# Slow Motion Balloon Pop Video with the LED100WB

Hey everybody, Bohus here, speaking for FotodioxPro.com, and I'm cleaning up after our rather messy slow motion shoot where we were testing the LED100WB lights that we've just introduced. If you've shot slow motion with your video camera, you've probably noticed that lights have a tendency to flicker.
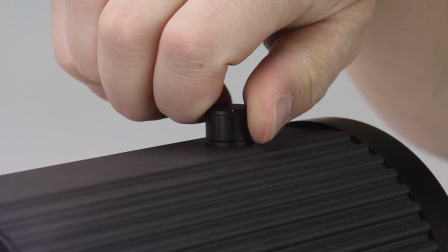The LED100WBs are designed to be a super versatile light, whether you're shooting regular video or slow motion.
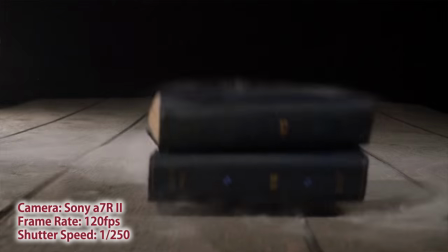We were shooting at 120 frames per second at a shutter speed of 1 250th with no problem, nice solid picture.
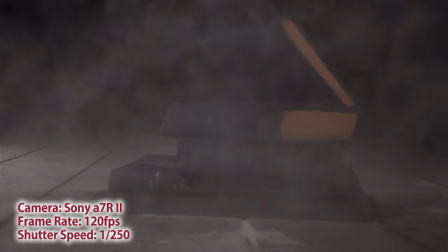We were shooting with both the Sony A7R II and the Samsung NX1, both of which can shoot at 120 frames a second.
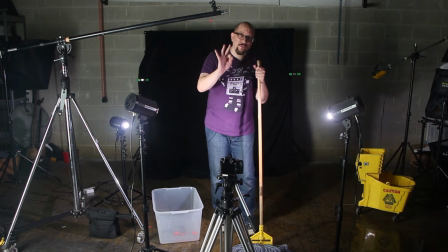We've got a pretty simple lighting setup here using all three lights that come in the LED100WB kit.
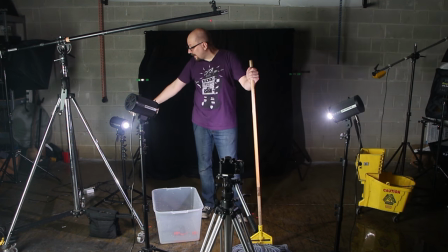We've got the key light, we've got the fill light, we've got one more light kind of down low. This is sort of a rim backlight.
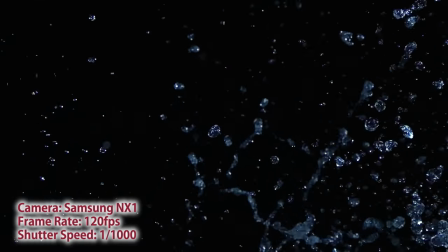This was to capture the water droplets in midair. You've got to make sure there's a backlight to catch that, or the dust rising up off of the books.
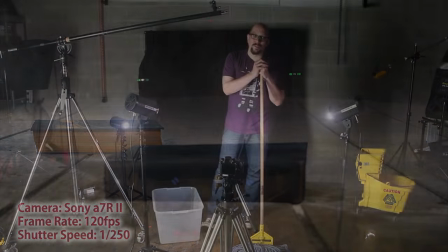Again, you've got to light that so that people will see what's going on. The camera's down fairly low.
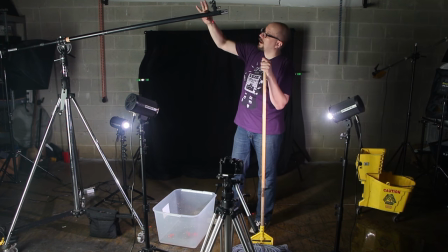We use this bin to capture the water, and this is an old boom arm with a little bit of fishing line that we just kind of suspended right in front of the camera,
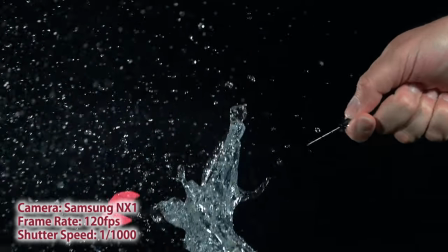started the camera rolling, gave it a pop, got the beautiful footage that you saw. And as I said a little earlier, we were shooting at 120 frames a second, and the rule of thumb is to double, your shutter speed should be double what your frame rate is.
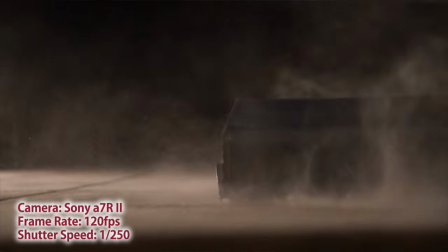So we were shooting at a shutter speed of 1 250th. But to really put our setup to the test, we set the shutter speed in the NX1 to 1 1,000th.
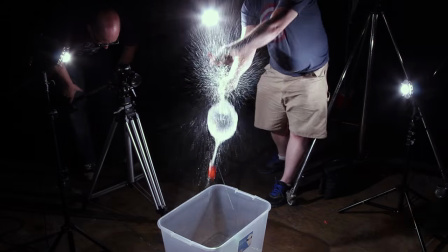We wanted to get those water droplets to be really crisp in midair, and I think we were shooting it like an F8, just to make sure everything was in nice focus.
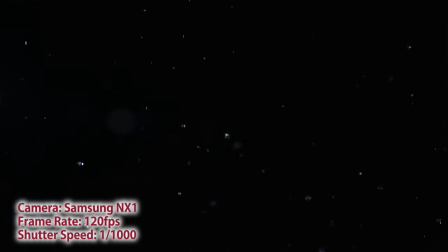As you can see the footage is stunning and the LED 100 WBs gave us plenty of illumination to make everything look really pretty and very high-end.
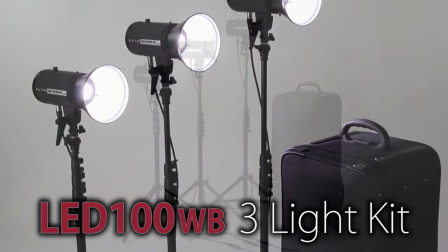So you can get the LED 100 WBs as a three light kit and they include everything you need to get started.
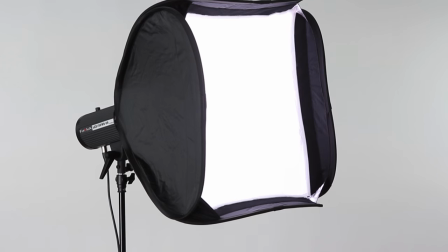You get three lights, three reflectors, three diffusers, three soft boxes and three stands and it all fits in a nice rolly case.
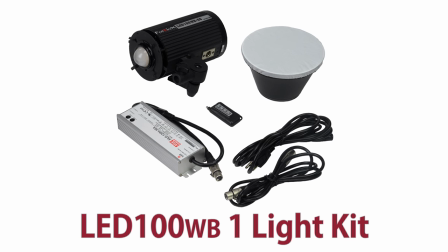You can also get a single LED 100 WB in a solo kit.
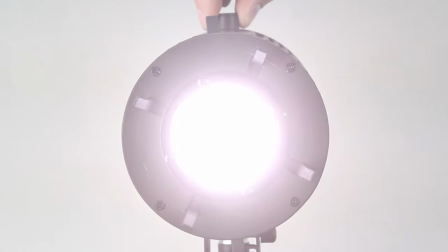So with the LED 100 WB you've got a compact light that's very powerful but kicks out a very soft light and draws a maximum of 100 watts. That means you can run it on any electrical outlet anywhere. If you want to learn more about the LED100WB just click on the link down below this video. You'll be taken to a catalog page with all the details and don't forget to click right here to subscribe. You can get more how- to videos and product preview videos just like this one. My name is Bahush, You know, this floor is not getting any cleaner.